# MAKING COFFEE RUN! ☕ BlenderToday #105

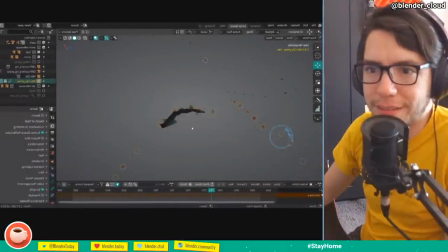[21:38]
And that is actually done with like having this big rig where
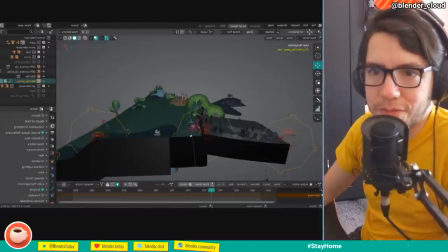[21:43]
every set is kind of like hooked up to so at any time I could go in here and
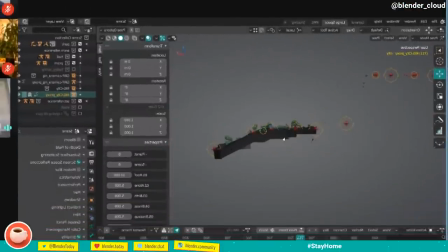[21:48]
I could just go in and this is just everything straight and
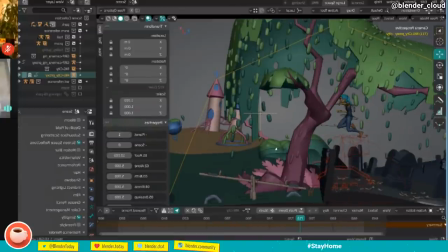[21:53]
I can go in the rig and turn on the curvature which
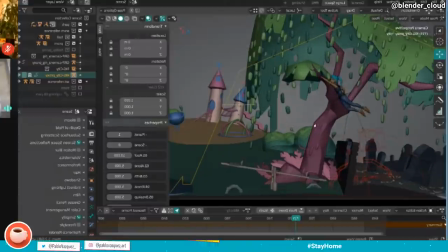[21:57]
is a huge headache for example in these areas where the animation is transitioning from one set
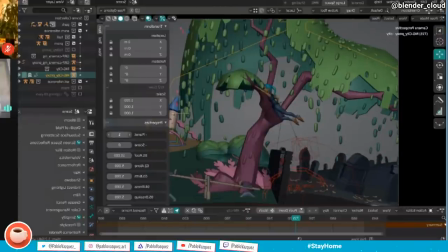[22:03]
to the next and you need to work in the curved version otherwise the character Hale is not grabbing the things she should grab this
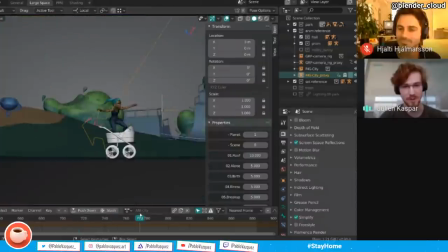[22:15]
was a constant reminder of you're trying to work in the flat version
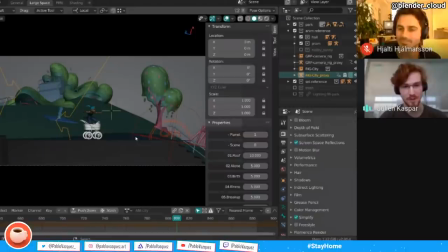[22:21]
because then everything everything aligns with the global axis of blender and it's really easy to model things if it's all flat yeah but the version that you need to work with eventually is the curved version and the park set is so huge
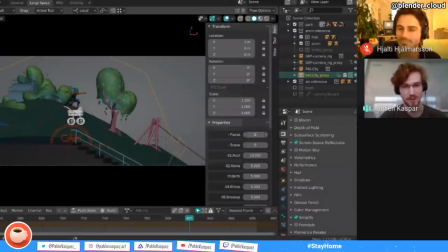[22:36]
that you need we needed to segment it into three pieces so the ground is actually split and this is stuff that you don't even notice in the film because the textures are just transitioning seamlessly but
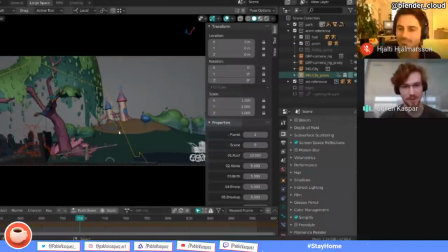[22:54]
for the animation and modeling it was a constant thing to remind yourself about
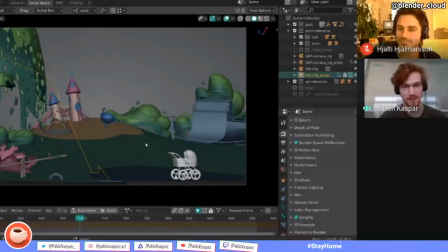[22:59]
but it's also like it it doesn't look very deep or like there's it doesn't
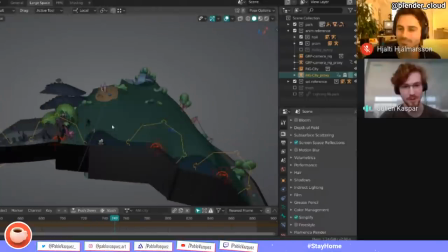[23:05]
look like there it is that big but then once you step out and you're just like
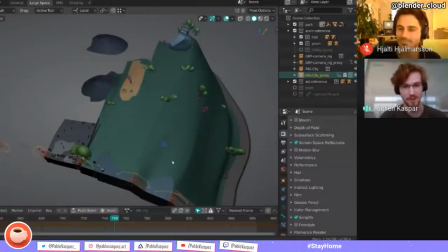[23:10]
rotating around the set it's it can be deceiving how large these sets
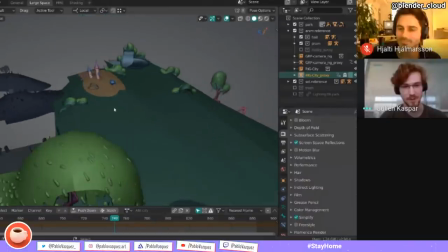[23:16]
actually are and how the perspective is just skewed yeah so that everything
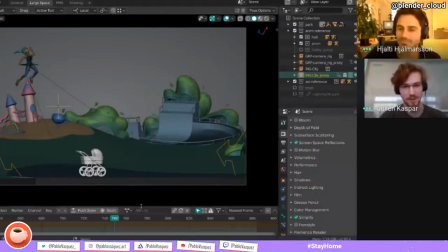[23:21]
visible is it's just placed right so that uh before we get
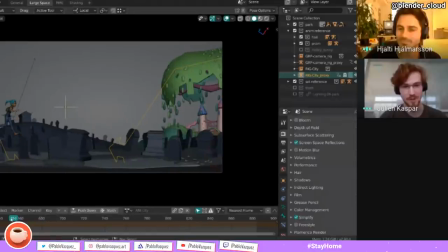[23:27]
to the part you don't see a lot uh a lot of it and is is anyone else seeing his screen being updated because i have just a frozen picture and i'm imagining all the things that he's no so i want to ask no i i see you moving okay okay you got me
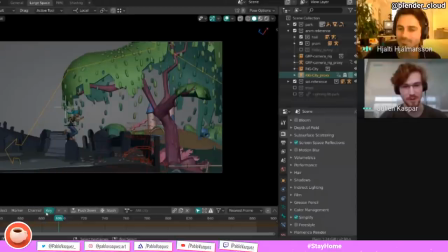[23:44]
i was like oh man like people want to see this probably and no
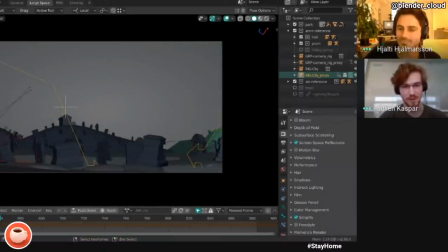[23:49]
well no i i see you guys frozen but the the thing is moving okay well as long as the chat is not complaining uh no chat is fine he frozen yeah people are frozen like it just just move on
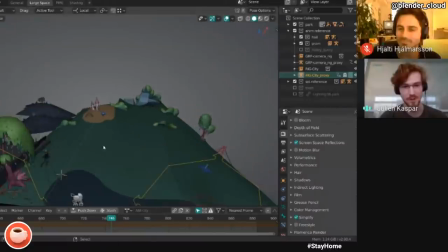[24:02]
okay okay good good good uh but yes It's like it's very much tailored around what is visible in the concept art and
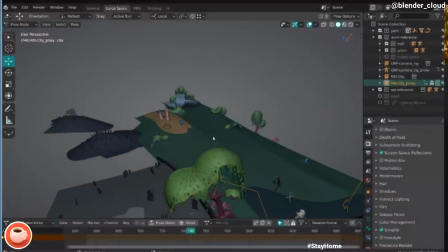[24:10]
then how can we arrange these things so that it's visible for just the right amount of time in the right place.
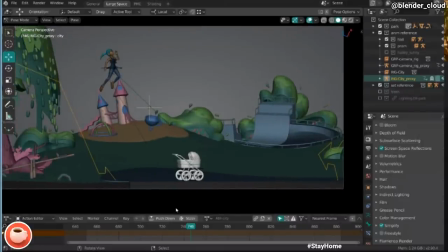[24:18]
Yeah. So that's why some of these elements are so far away because with the amount of parallax that we have, we need to see these elements for a certain amount of time. They are not allowed to like whoosh past as fast as they would if they would be too far in the front.
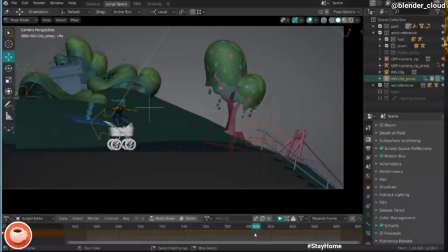[24:32]
Are they model skewed as well? like if you go see some oh yeah if
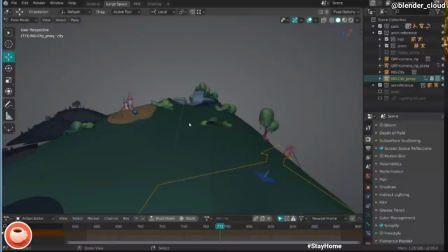[24:37]
you if you see the uh oh god oh god uh show the dirty laundry
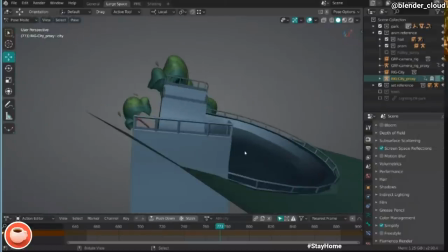[24:42]
from the front it's like it's rotated it's all just kind of skewed
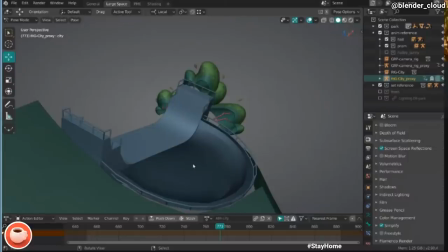[24:48]
into place where there's no level in any sets it's all just based on how do we want to see these things like perspective It's just whatever we want to have.
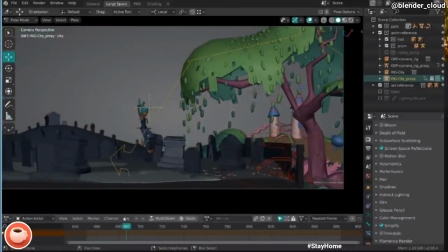[25:02]
Wow. Did you model it like that? Do you use like lattices or?
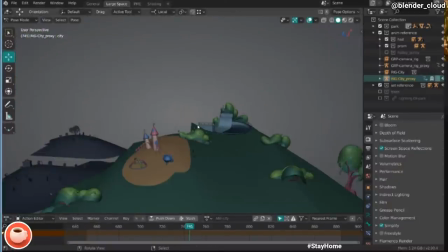[25:11]
I did use sculpt mode for quite a bit of it, actually. There's like some new features that made some things quite nice to model.